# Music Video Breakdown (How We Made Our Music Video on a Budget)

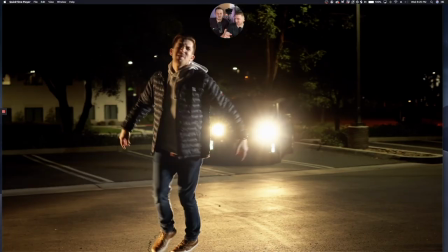It looks kind of tough It looks like a miniature like Range Rover's yeah, yeah, yeah, it looks like a baby Hummer Yeah, you know, but not really Not not not at all actually but just a little bit actually the more I look at it more looks like a toy car yeah don't don't
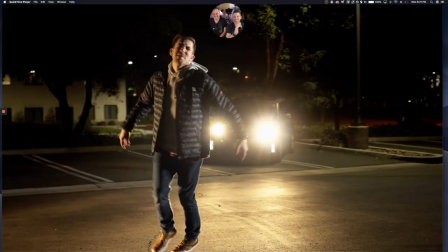look at the car look at diarrhea faces so okay so uh yeah so the other car's headlights are coming in onto onto the left side yeah so your fill side which is the more orange
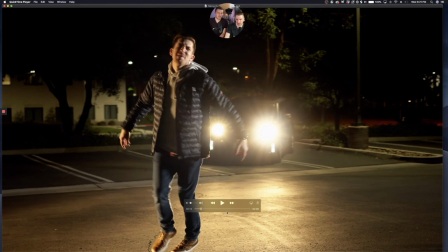tungsten size what what we kind of call it is the other car's headlights coming straight onto you yeah okay and then the brightest light of all is it's not a practical meaning it doesn't come from a car it doesn't come with a street lamp yeah it's actually one of your studio lights yeah so it's a aperture 300d that i picked up on sale not for this project of course this is your project i bought it a while ago um but i have it uh with a fresnel attachment on basically what that means is just a glass attachment to the light to make it more directional um as well as evenly lit but um But what's tricky with this is that if you just play through it,
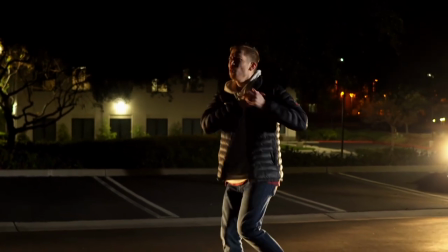this scene had a lot of movement to it.
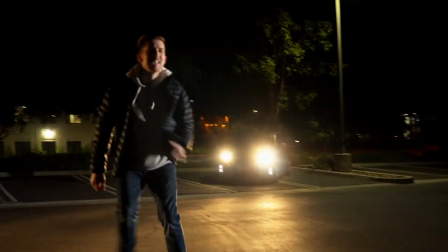And when you're lighting something that has a lot of movement to it, you need to be aware of how much ground you're taking up. Because obviously when you back away from a light, you get darker. When you get closer, you get brighter. But the further the light is away from your subject,
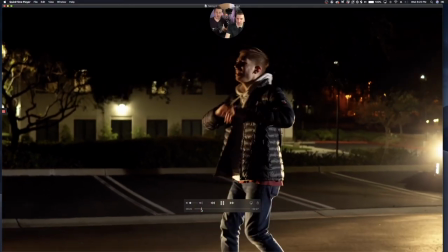the less that happens. so I needed a light that was powerful enough where you have the mobility
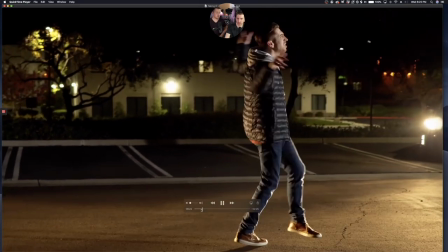to move around and the lighting doesn't change that much yeah so that was
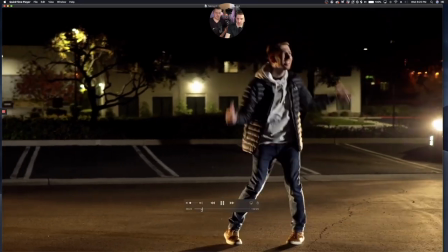that was the trickiest part of this scene and then we almost did the same exact thing with the Sun in the last shot with the car headlights
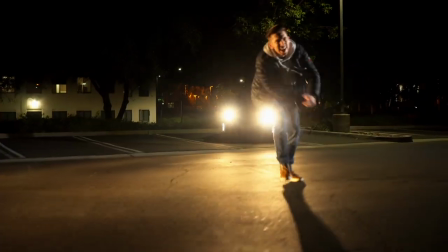in this shot yeah that's our backlight you know if we didn't have that he
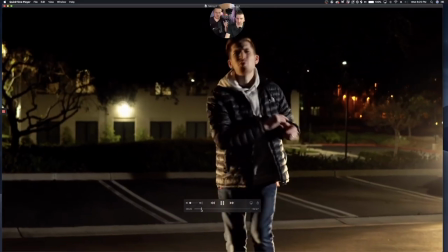would just mesh into that nasty gravy of a tree that's darkness back there right you wouldn't be able to tell what's his jacket and
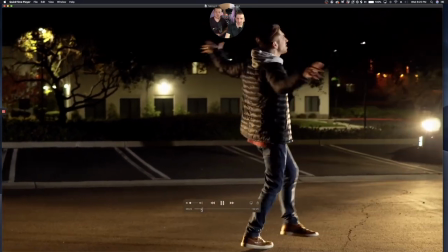what's the background because they're both black and those headlights as well as the practicals like you said any light that's naturally found in the in the shot
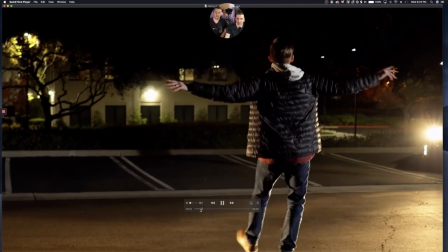in the background is helping helping just separate you from the background basically lighting is the secret to a good uh a good shot right it is video i mean we're using a you know a consumer camera that anyone could get yeah you know it has nothing super special to it yeah and you know if you just light it fairly well it can really pop and that's one way to do it is have a strong back light i think he's got some moves right geez got some moves you should have seen the first take he's like a little robot i'm not a dancer oh
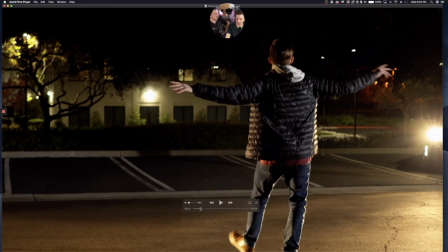yeah that's right we used a gimbal for this oh yeah so we had a gimbal so smooth shots but you can easily do that with the tripod or just by yeah you know any stabilization there's stabilization built into your iphone yeah well they have five axis stabilization cameras now with lenses yeah oh and another thing is that so we've been talking a lot about backlighting and how it looks really cinematic the other thing that backlighting does in this shot is
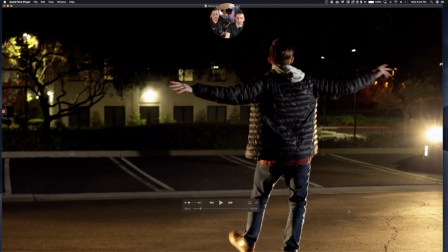it actually lights up the ground so what kevin was saying earlier like this gravy of a tree this would be also just like a black hole of darkness on the ground if it wasn't for those car headlights so the car headlights it's lighting up the outline of my body right here and then
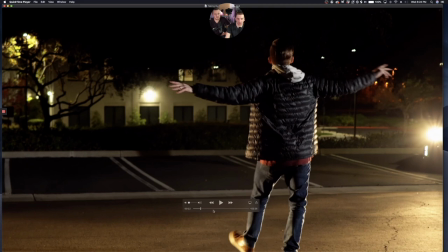it's also lighting up the ground just to make the frame a lot more interesting.
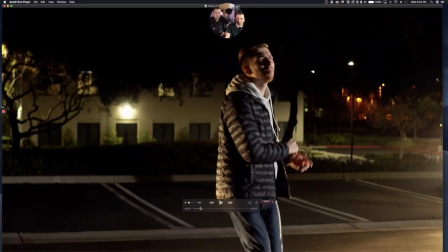You can see it in the back left too, how dark the cement really was and if that was everywhere, you know, it wouldn't be the same. So far we've only used one light, right? Oh yeah, one light. It was the same light for this shot. We just put it right above my head, then this one we just kind of put it far away and put it on max brightness.
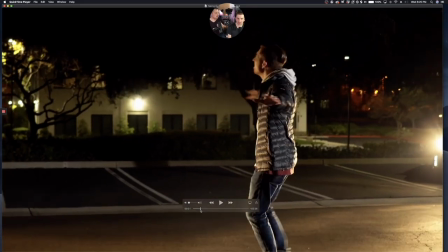And we're getting creative with our fill and our backlight, using the sun and using our cars. Yeah, using the cars, exactly. And if they, come on, I mean, not everyone watching is going to have a crazy bright light, but you might have like a Home Depot light in your shed.